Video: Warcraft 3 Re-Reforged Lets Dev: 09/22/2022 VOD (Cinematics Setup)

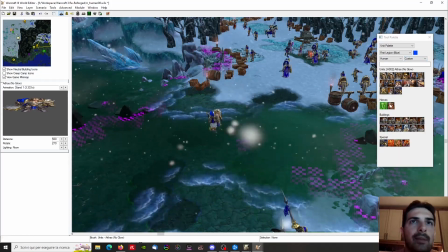24:38 So we go to custom, take the no glow version, and the first thing Arthas says is,
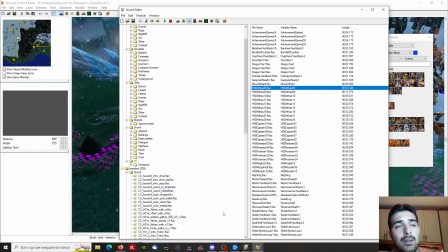24:47 Captain, why are the guards not at their posts? okay,
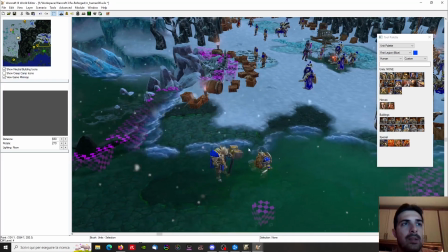24:51 so this is something that makes sense with Arthas that comes like through here. Remember, when making a cinematic, you don't need to show everything.
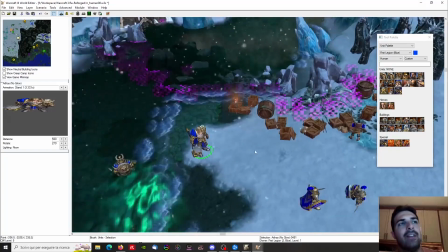25:02 So even if the direction doesn't make full sense, maybe it should be better from here instead of from here.
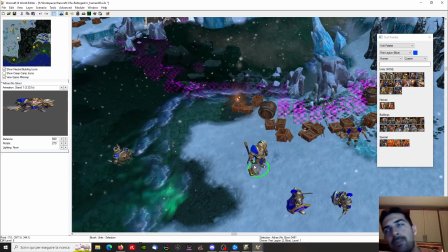25:09 If it is better from to look at, it's better to use it, okay? So we have these two incredible guys coming up,
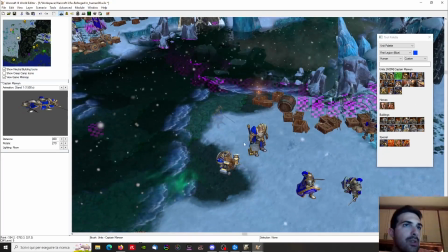25:20 but they are not alone, because of course we have the most faithful captains in the world
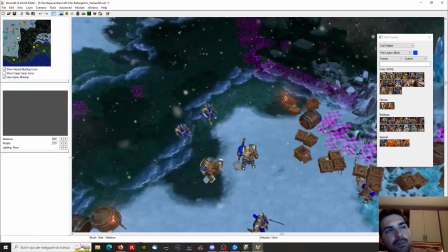25:28 following close by, okay?
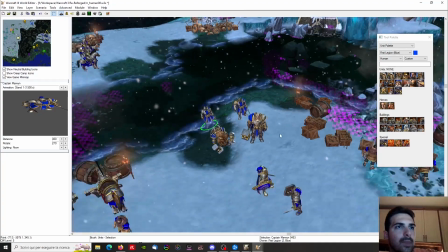25:33 So it's something like that.
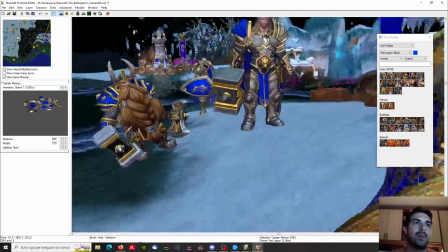25:36 Arthas comes, we want Arthas to take a bit of the high ground in order to give him a bit of importance here,
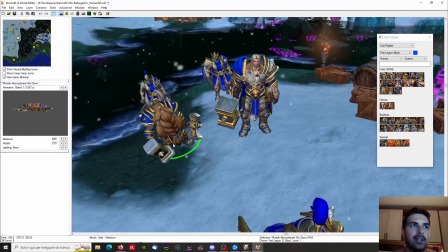25:43 like, hey captain, why are not the men on his posts?
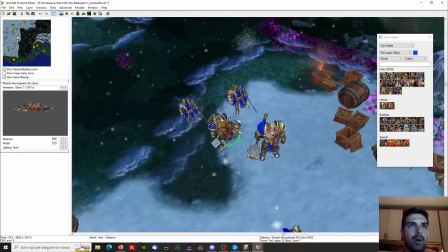25:49 And maybe we want to have Muradin a bit further back, like they are walking together,
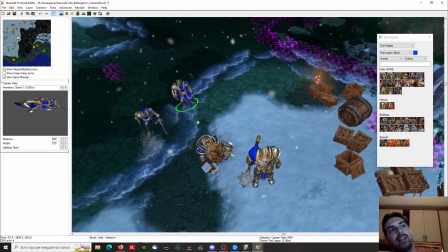25:56 and then Arthas just accelerates a bit when he notices that the men are not at their posts,
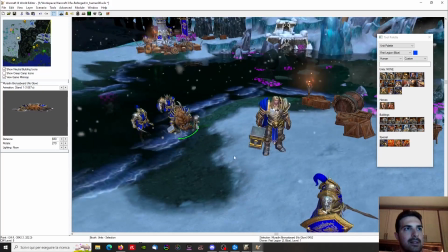26:01 and Muradin remains a bit on the back because it's not, they're not his man.
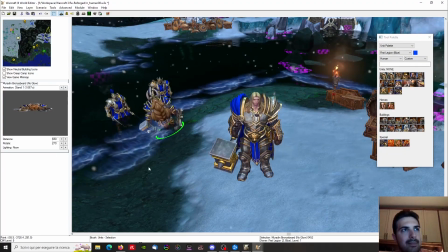26:10 So it's like here. I don't like when characters are
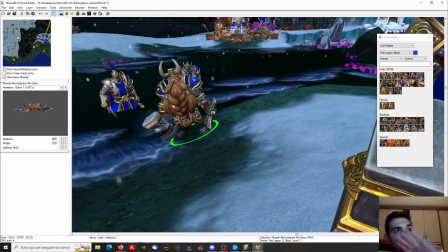26:17 so inclined. I want them to be a bit more clearly.
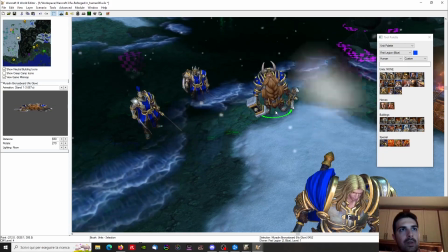26:25 Okay, this is much better.
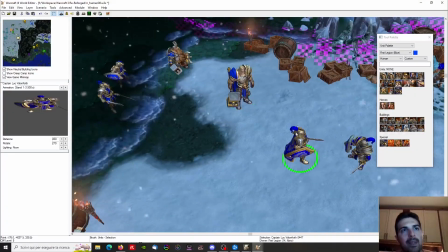26:27 And so artists come here, and then the captain comes closer, and after coming closer,
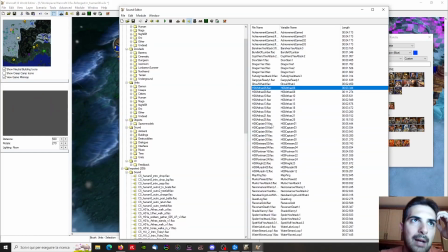26:36 like a bit worried about the tone of Arthas, it says, Well, my lord, your father had our troops recalled at Lord Uther's request.
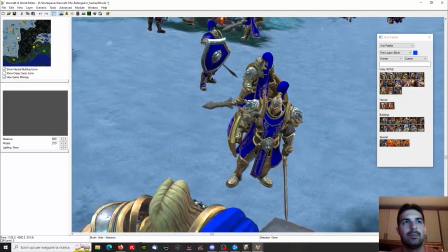26:46 and this is basically it.
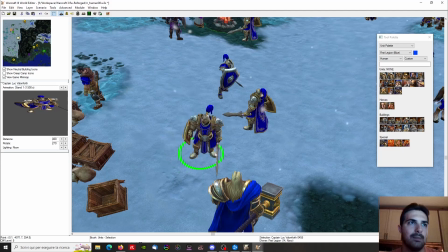26:48 We can actually, I would like him to be a bit more, a bit less inclined if possible.
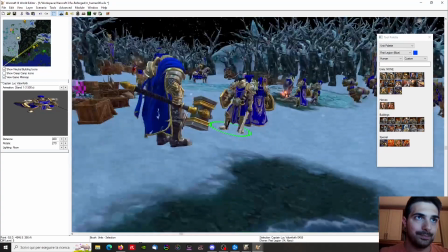26:58 Maybe I should, let me see if I can.
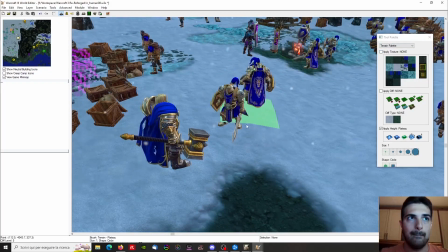If I can a little bit ease this out. Okay, it's a bit less strong now.
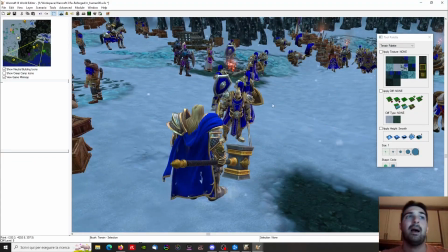27:14 Just for cinematics, this area, so who cares? So this is perfect.
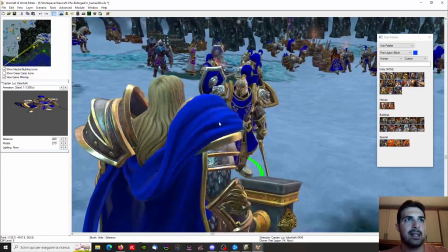27:20 We have like this, something like this scene here. I want to show in the back them talking, a bit of movement here.
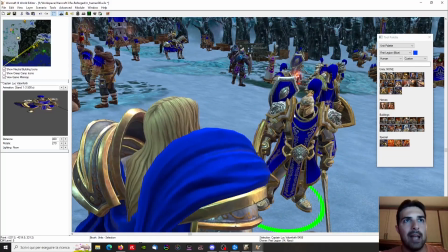27:28 So they say the camp is moving. This fire will be, there will be no one here, so they stop resting.
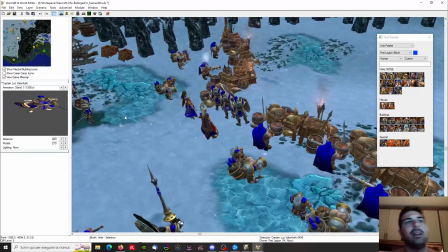27:36 The units are still guarding this position. But yeah,
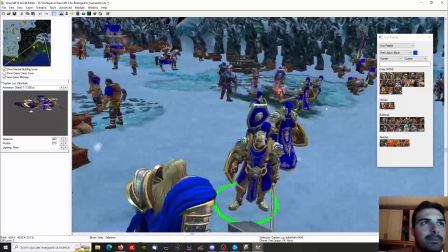27:43 I think we will probably try to hide them guarding the position in order to
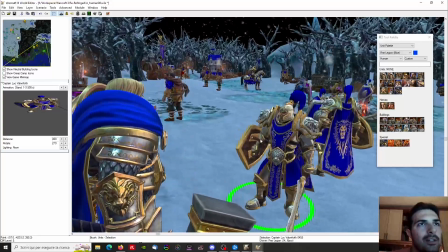27:49 not contradict something Arthas says, because we need them to guard that position.
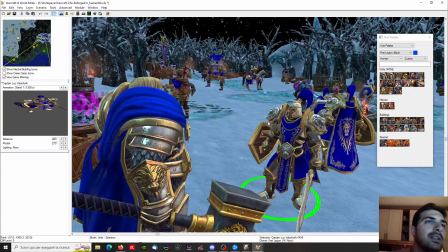27:53 So we probably will exclude this from the view in order to
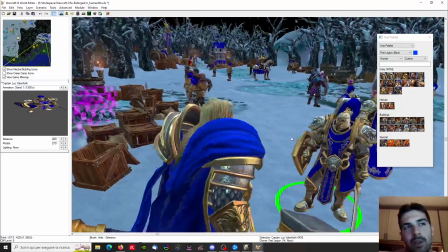27:59 not show it in that point. If a player notices later, who cares?
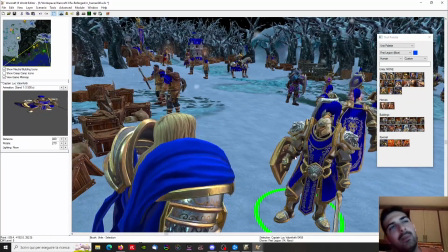28:05 Because who knows what the posts are?
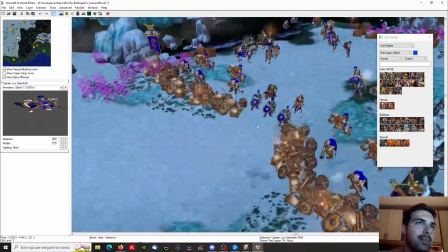28:07 Of course, these are their posts, because the undead will keep coming from this area during the map, so they need to be there.
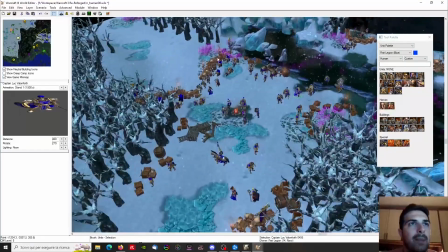28:15 But of course, we can imagine other units, other troops, and so we will not show them,
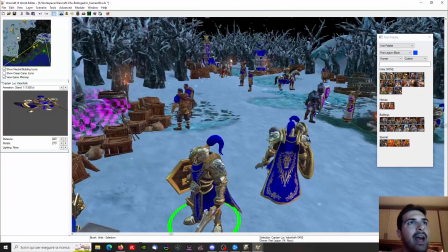28:22 and instead show the activity there, which is not supposed to be there. Okay, not all units should not be there, cut into the woods on Arthas' plan.
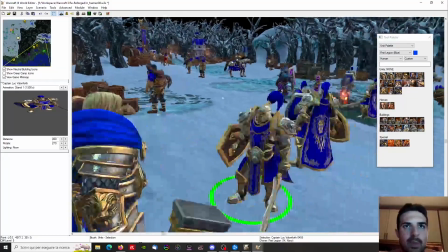28:30 So this is probably the way we want to see how the captain speaks to Arthas.
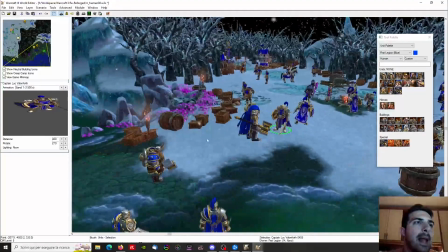28:39 After that, let me save a bit.
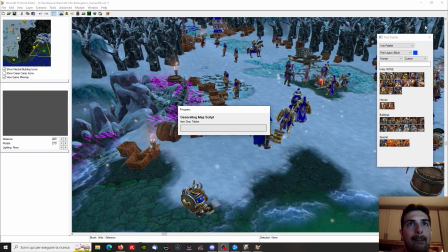28:47 Okay.
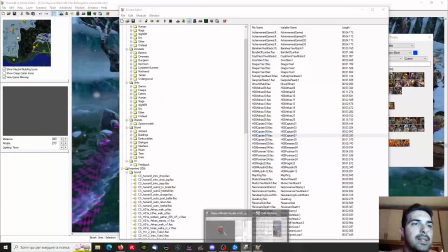28:52 And after that, we have another. So we can close maybe this. Okay. We have another line, which is, Uther had my troops recalled.
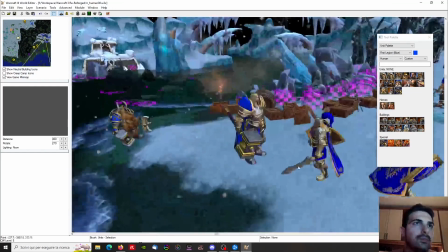29:01 Damn it! If my warriors abandon me, I'll never defeat Mal'Ganis.
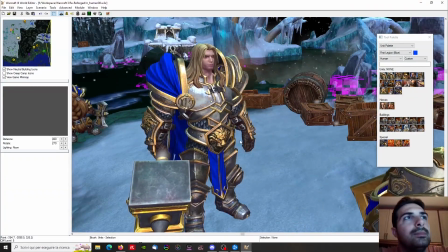29:06 The ships must be burned before the men reach the shore. this is something we cannot say here. Okay. You cannot watch the captain and say the ships must be burned. This is not possible.
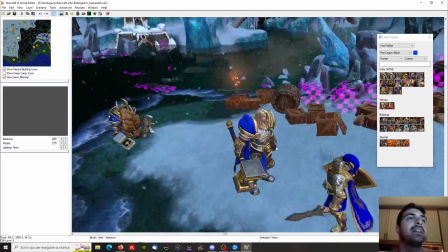29:18 This will be terrible from a narrative standpoint.
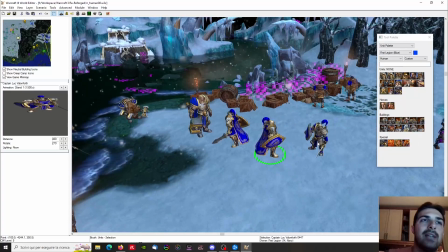29:24 So when they stop speaking, this footman will move along here, going over there,
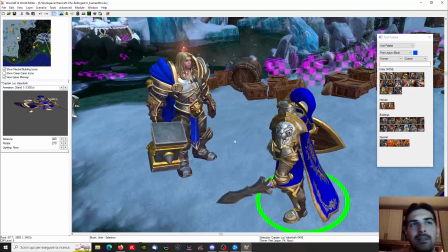29:30 and then after the captain speaks to Arthas, he will just walk here, because Arthas will not answer, just move his head.
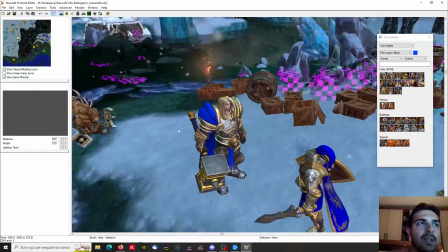29:39 After he moves his head, he will start coming here,
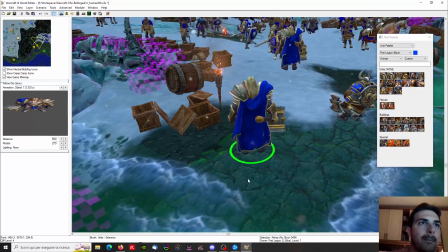29:46 walking through here,
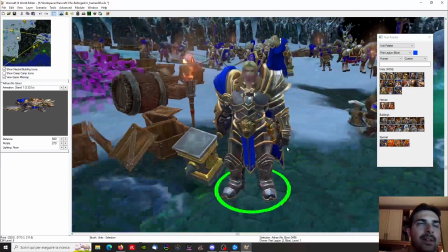29:48 and then when it's like here, with Muradin following him.
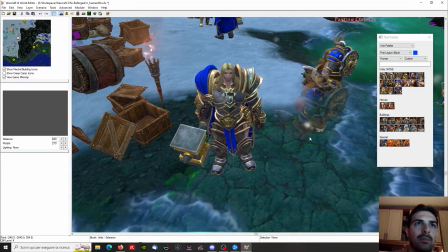29:55 Okay, so we have Muradin that from there comes here, very close.
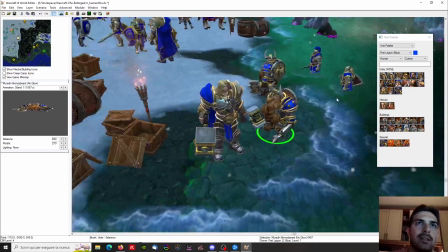30:02 I like this. And the captain will rotate, of course, towards him, and we will have something
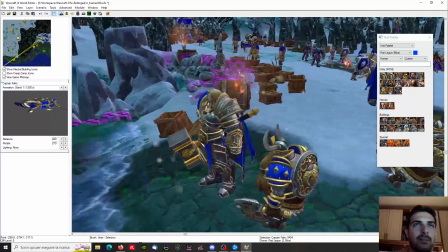30:12 Let me check the better way to see this. We will see too much, so we have probably this.
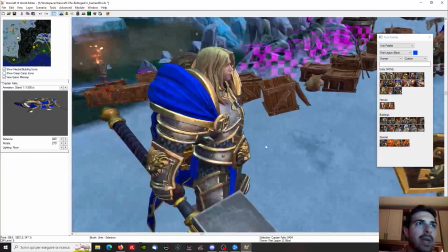30:19 The captain moves away, and then we have like a camera moving from here to here,
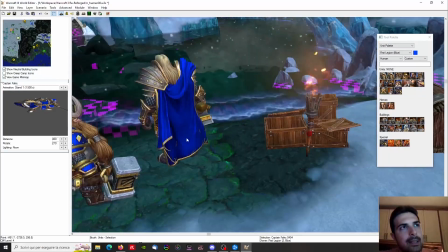30:31 following back, and then we have a cut to him here,
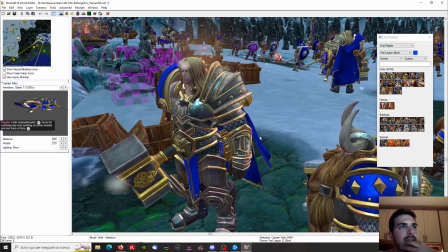30:37 and when he's almost arrived, it will start speaking from this angle, still showing the base up there and far away from his troops,
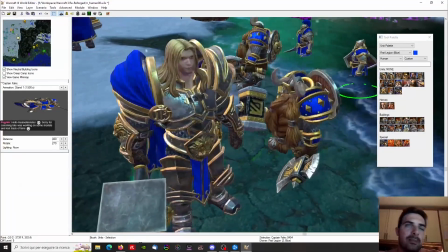30:46 and then we'll speak to Muradin, and after he say that, Muradin will answer like that.
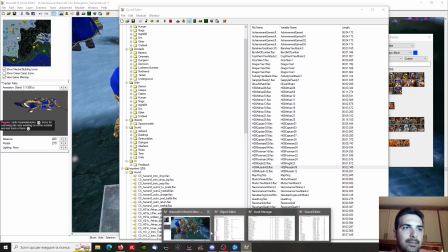30:55 Isn't that a bit much, lad?
And then I imagine something.
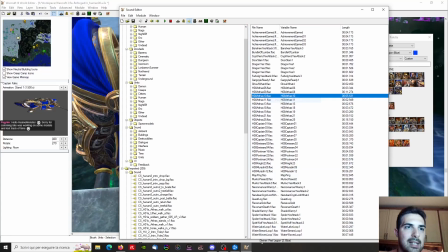31:00 We have this.
Burn down to their frames. No one goes home until our job here is done.
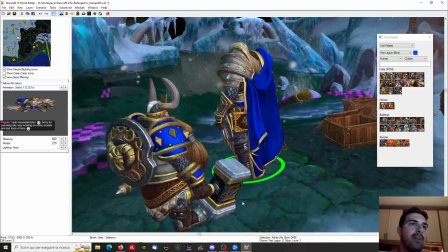31:06 I want here a close-up of Arthas, similar to the culling, that from the perspective of Muradin,
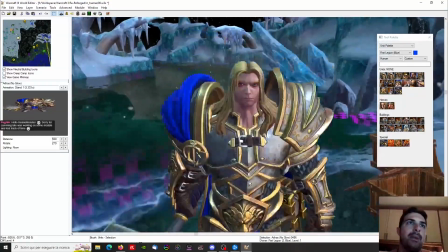31:14 he goes up and close up to his face with this dark and icy background,
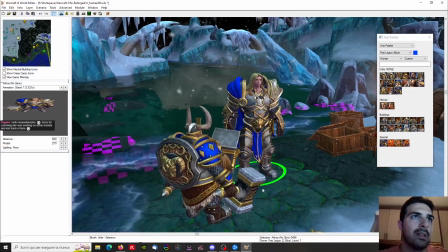31:23 foreshadowing what is yet to come. Okay, so this is the main layout.
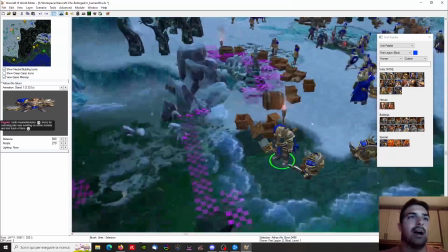31:29 Of course, since the map starts over here,
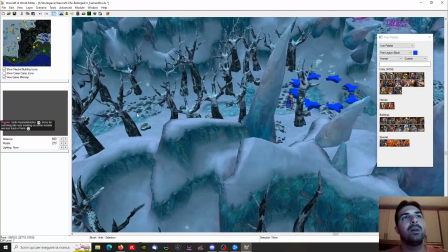31:33 completely different place, we need to introduce this place a little bit before
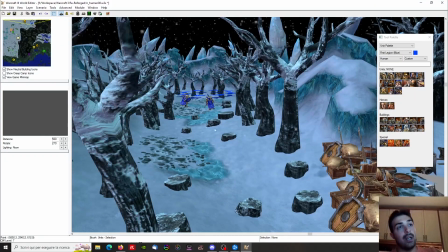31:41 moving into the gameplay section.
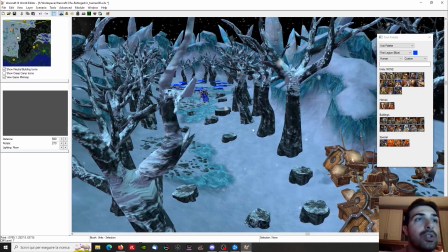31:43 So to do so, and sorry for the repetition, we will add the two captains.
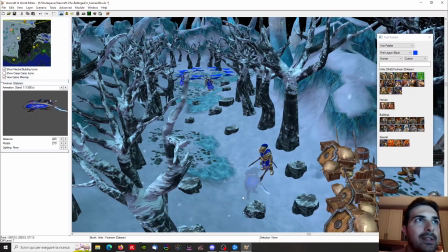31:50 Actually, we invert. No, this is not my captain. This is okay.
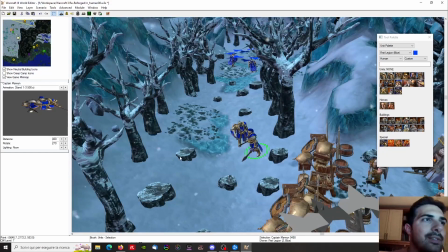31:55 We invert their positions because it's the position they have there.
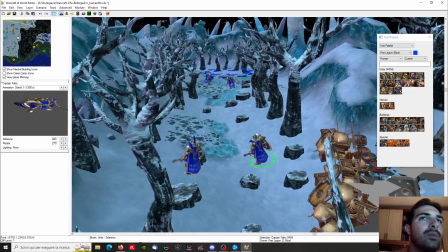32:02 And then walking, we'll also have Arthas and Muradin.
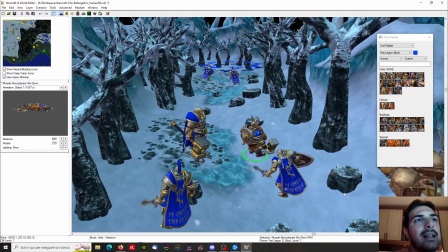32:08 And this will be silent, just a shot with this, starting from this dwarf and then going up,
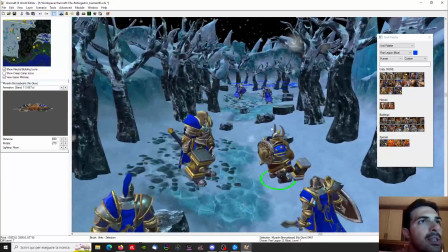32:16 showing them walking to this road, leaving the dwarfs behind.
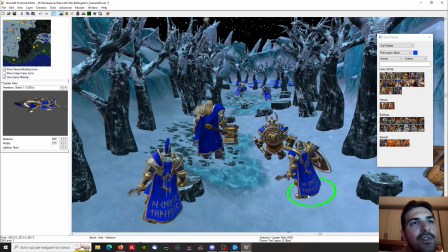32:22 Of course, we can imagine the dwarfs help them.
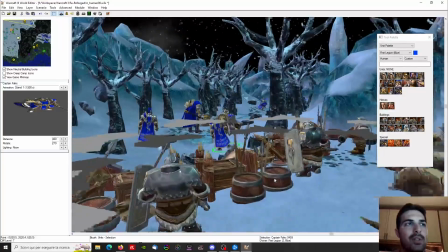32:25 Okay, so we have all this dwarfs unit here, and they walk along this road when it cuts to black.
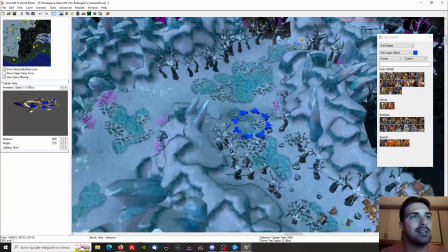32:32 And then the map starts at this position, more or less. Okay, so this is my plan.
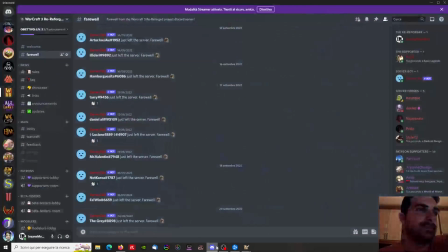This is my plan. Have you any thoughts on the plan? Suggestion? You think I'm doing something terribly wrong? So let me check the chat.
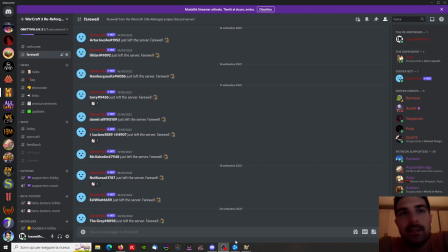32:57 Oh, someone wrote in chat. Hello, Forgrim.